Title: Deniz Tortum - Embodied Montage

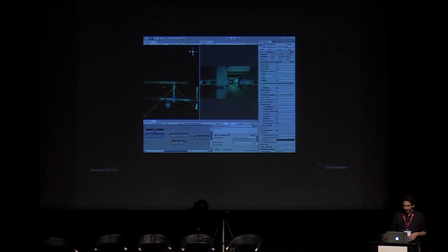536s
For example, a chair in the rule set might be hard and brown, but if you look at it, it can explode, or like if you approach it, it can move farther away. And these rules don't need to resemble the rule set of physics or reality in any way.
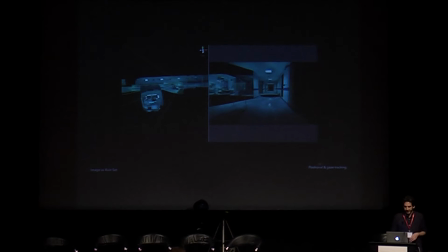551s
And the other thing is, users' body and gaze is constantly tracked in a virtual world. Thus, actions can be set in relation to users' bodily input. So these images are compiled of data and software, and they're soft images.
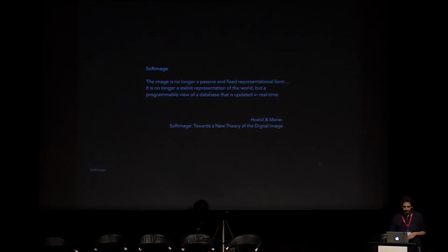568s
So the image is no longer a passive and fixed representational form. It is no longer a stable representation of the world, but a programmable view of a database that is updated in real time. So, my question is, these images, when combined with a VR headset,
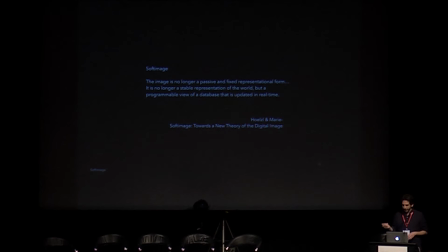585s
an optical tracker, can react to an observer's bodily movements and attention. So, what are the creative potentials of embedding code into objects, spaces, and the first perception gives us, a first-person perception gives us? And I will argue that it is embodied montage.
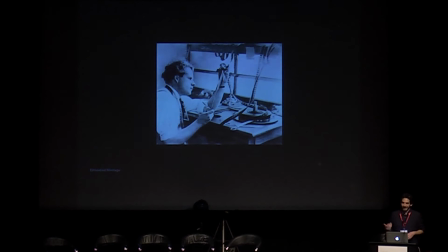605s
So, I'll take a step back. This is Eisenstein, a Soviet filmmaker, and in the 20s he develops his notion of film editing called montage.
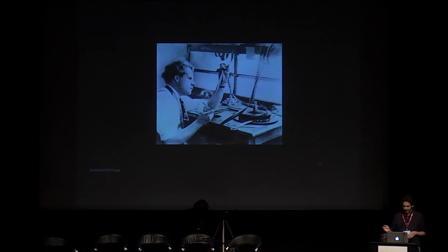616s
Rather than creating sequences in which shots follow each other seamlessly, he places contradicting shots right after each other in order to create a meaning. So two shots, when combined, create a third meaning that does not exist in neither of the shots.
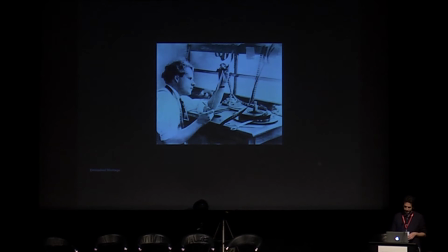632s
The heart of montage lies creative juxtaposition in counterpoint and the basic principle
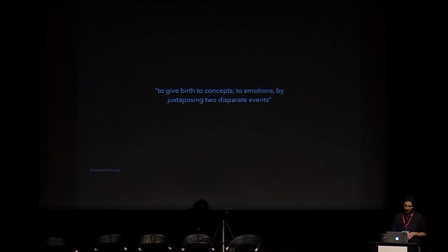637s
is to give birth the concepts to emotions by juxtaposing to disparate events.
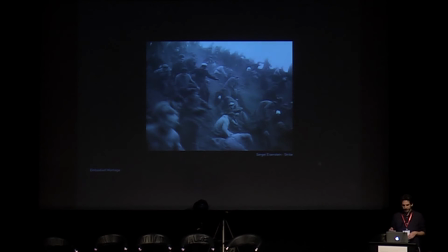644s
So this is strike and in strike Eisenstein cross cuts the killing of the workers with the butchering of a bull. The intercutting between these two images creates an associative link of butchering in both instances and this leads to a heightened emotional reaction in the audience. And here's a brief clip.
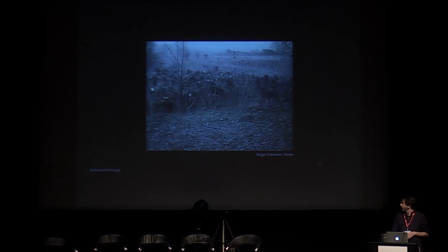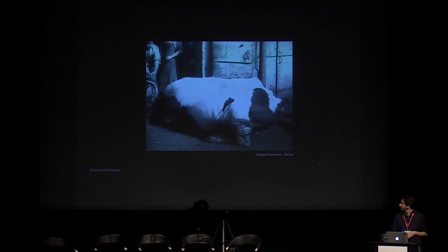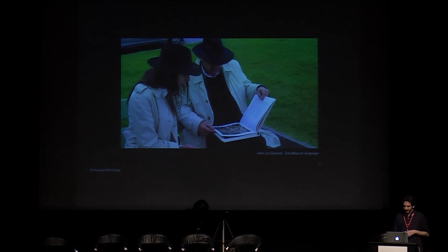677s
Okay, so let's fast forward almost 100 years. This is Jean-Luc Godard's stereoscopic 3D film, Goodbye to Language. And in the film, there is a moment that pushes montage out of the boundaries of the cinematic medium,
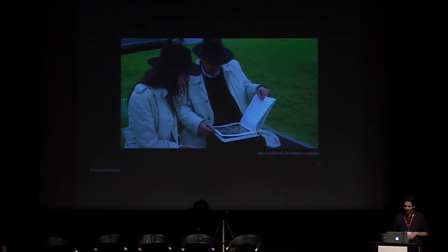691s
and I think into the area and domain of virtual reality. In one scene, a woman and a man sit on park bench flipping through a book. Woman's husband comes to the scene and holds her from the arm and takes her away. In this moment, the two cameras which set up the stereoscopic image,
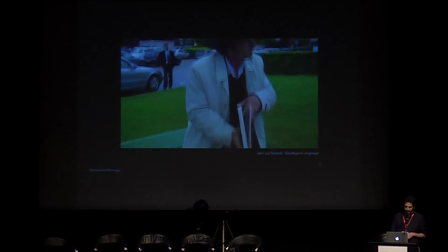709s
which are precisely distant from each other to recreate binocular human vision, diverge.
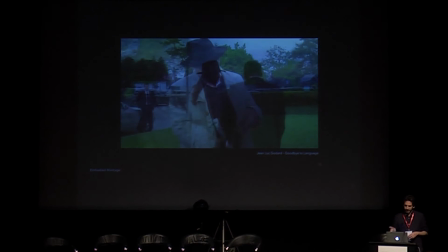716s
One camera stays on the man while the other follows the woman and her husband. So what happens is here is the 3D image separates into two distinct images and each is seen by one eye only, not like a superimposition here, but like each one of your eyes sees a different image.
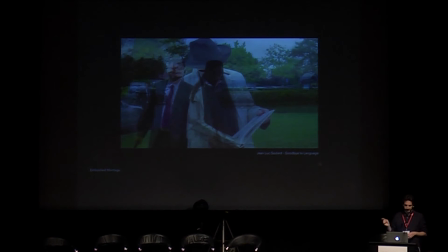733s
And this simultaneous juxtaposition of images by projecting them to different eyes takes montage to a logical extreme. The scene becomes an in-eye editing. The montage here is not temporal like Eisenstein, but it is embodied.
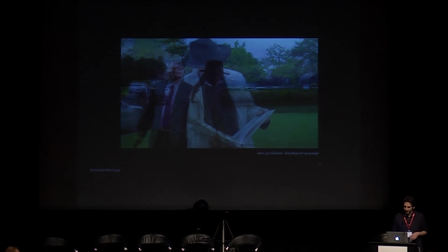748s
It is created through projecting different images, ideas, inputs onto different eyes. And it is montage produced by addressing each eye differently, by separating perception from characteristics of embodiment. And this is a genesis moment of what I would like to articulate as embodied montage.
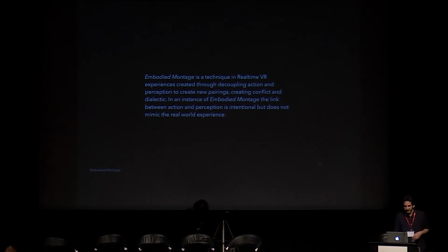768s
So the definition is embodied montage is a technique in real-time VR experiences created through decoupling action and perception to create new pairings, creating conflict and dialectic.
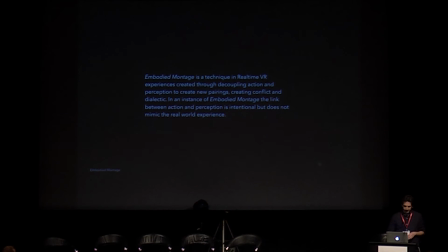780s
In an instance of embodied montage, the link between action and perception is intentional but does not mimic the real world experience. So in a virtual reality headset you can separate one eye from the other, you can separate height from the body, you can separate field of vision from sight, and separate movement from vision.
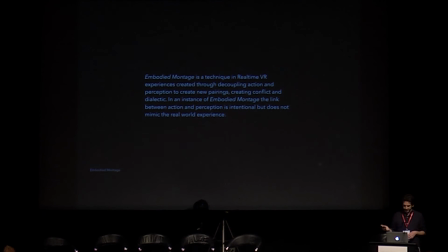800s
And such separations then allow artists to make novel combinations between characteristics and actions of embodiment and their consequences. It is best to elaborate on the embodied montage through several examples, and the first one is Oscar's ascent.
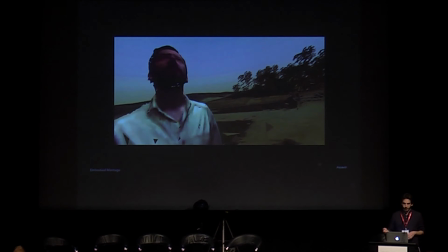817s
And in ascent, the user takes the point of view of Oscar's father, who is a former soldier served in the Chilean army during the Pinochet military regime. The piece recreates the experience of witnessing a mass execution.
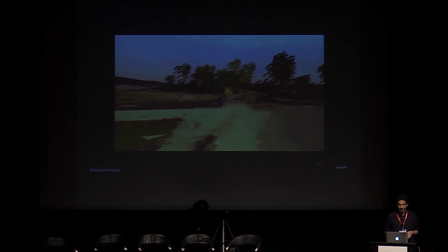831s
In the In the piece, the user looks for several seconds to a place to move towards where she's looking at, and it is a link made possible by real-time computation.
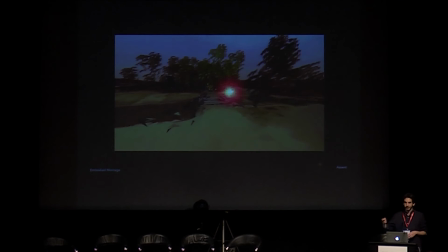844s
This interaction mechanism combines the action of looking with the consequence of moving, creating a non-memetic link between these two acts. The montage creates a third meaning which is not inherent in neither the action of looking and consequence of moving. What emerges in this juxtaposition is that looking means moving,
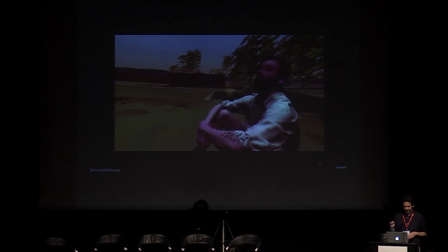864s
thus acting and being involved, similar to the artist's father who was involved in the mass execution by witnessing it.
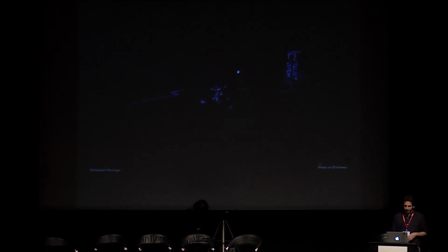872s
And similarly, notes on blindness attempt to recreate the experience of a blind person through embodied montage. In the piece, as the user stares at dark and empty places in the environment where the positional audio is coming from, shapes of objects start to form.
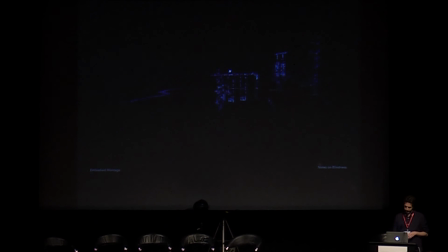So in this piece, the act of staring is combined with creating unseen shapes. This pairing recreates a blind person's experience of perceiving objects by facing directly and attending to the sounds created by it.
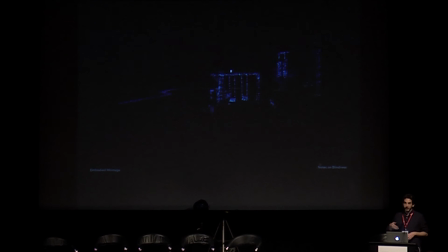909s
And both these examples are gaze-based, but embodied montage can occur through any other action. And there are not that many examples, but I attempted to try some different techniques in the hospital piece.
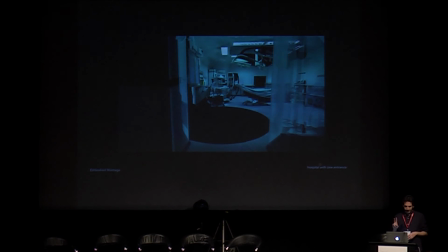924s
So this one is an attempt to create embodied montage that includes movement.
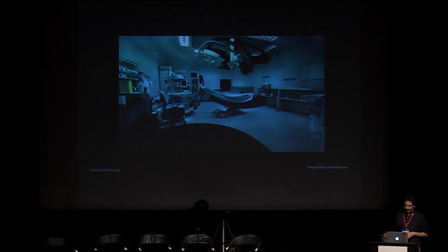930s
So when the user enters the operation room, the field of view slowly expands. And this instance links moving into a specific space with a change in vision. The effect is a mix of subtle dizziness and a relief, a lessening of claustrophobic space. And another technique is influenced by goodbye to language.
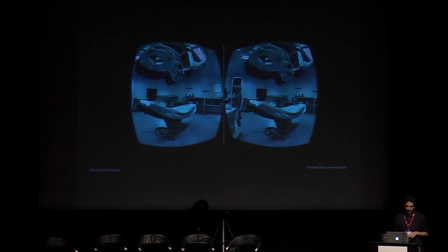948s
So if the user spends too much time in the operation room, the image on one eye starts getting blurred for a beat. And because of binocular rivalry, the brain cannot register the blurred image. The user still sees the operation room clearly.
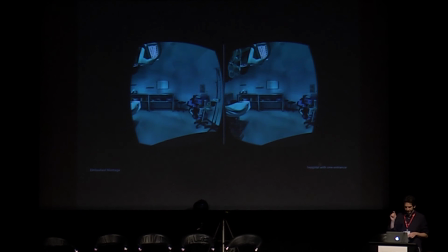962s
However, the blurring of the image on one eye creates a haptic effect, a feeling as if someone is tapping on the user's eye, which creates discomfort. And these are rather early examples, but this principle has broad applications.
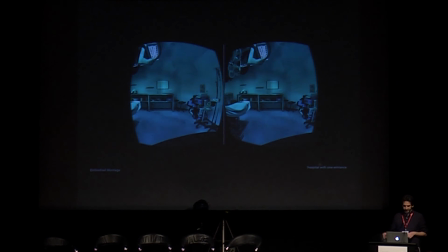976s
Any movement or interaction can be abstracted, caused to trigger something unexpected, including body movement, gaze, and bodily gestures.
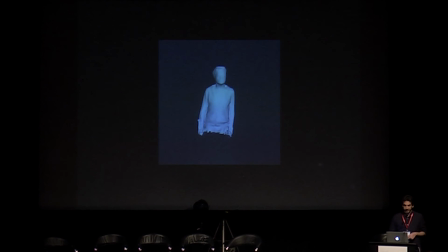986s
So the images of virtual reality are not fixed, but also the body in virtual reality is not fixed. And with embodied montage, we can create new meanings through creating new links in the sensory motor schema.
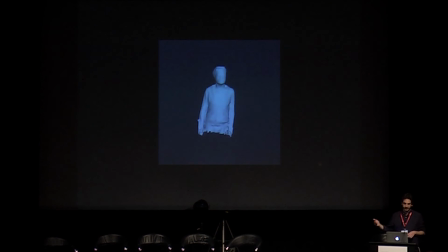998s
And also since both like all these techniques to a degree are alienating techniques, I think they put a critical distance to mediation, which is similar to the reflexive documentary mode, so that the user can have the ability to contemplate the mediation and preserve the distance between representation and the real.
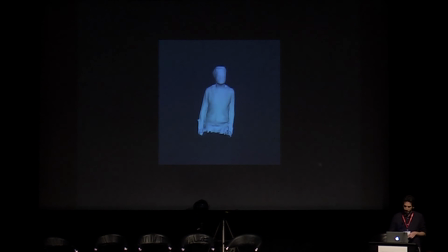1016s
This method does not recreate reality but provide formal elements to the user to interpret the experience. An artist can express things indirectly by letting the viewer interpret novel bodily and environmental situations.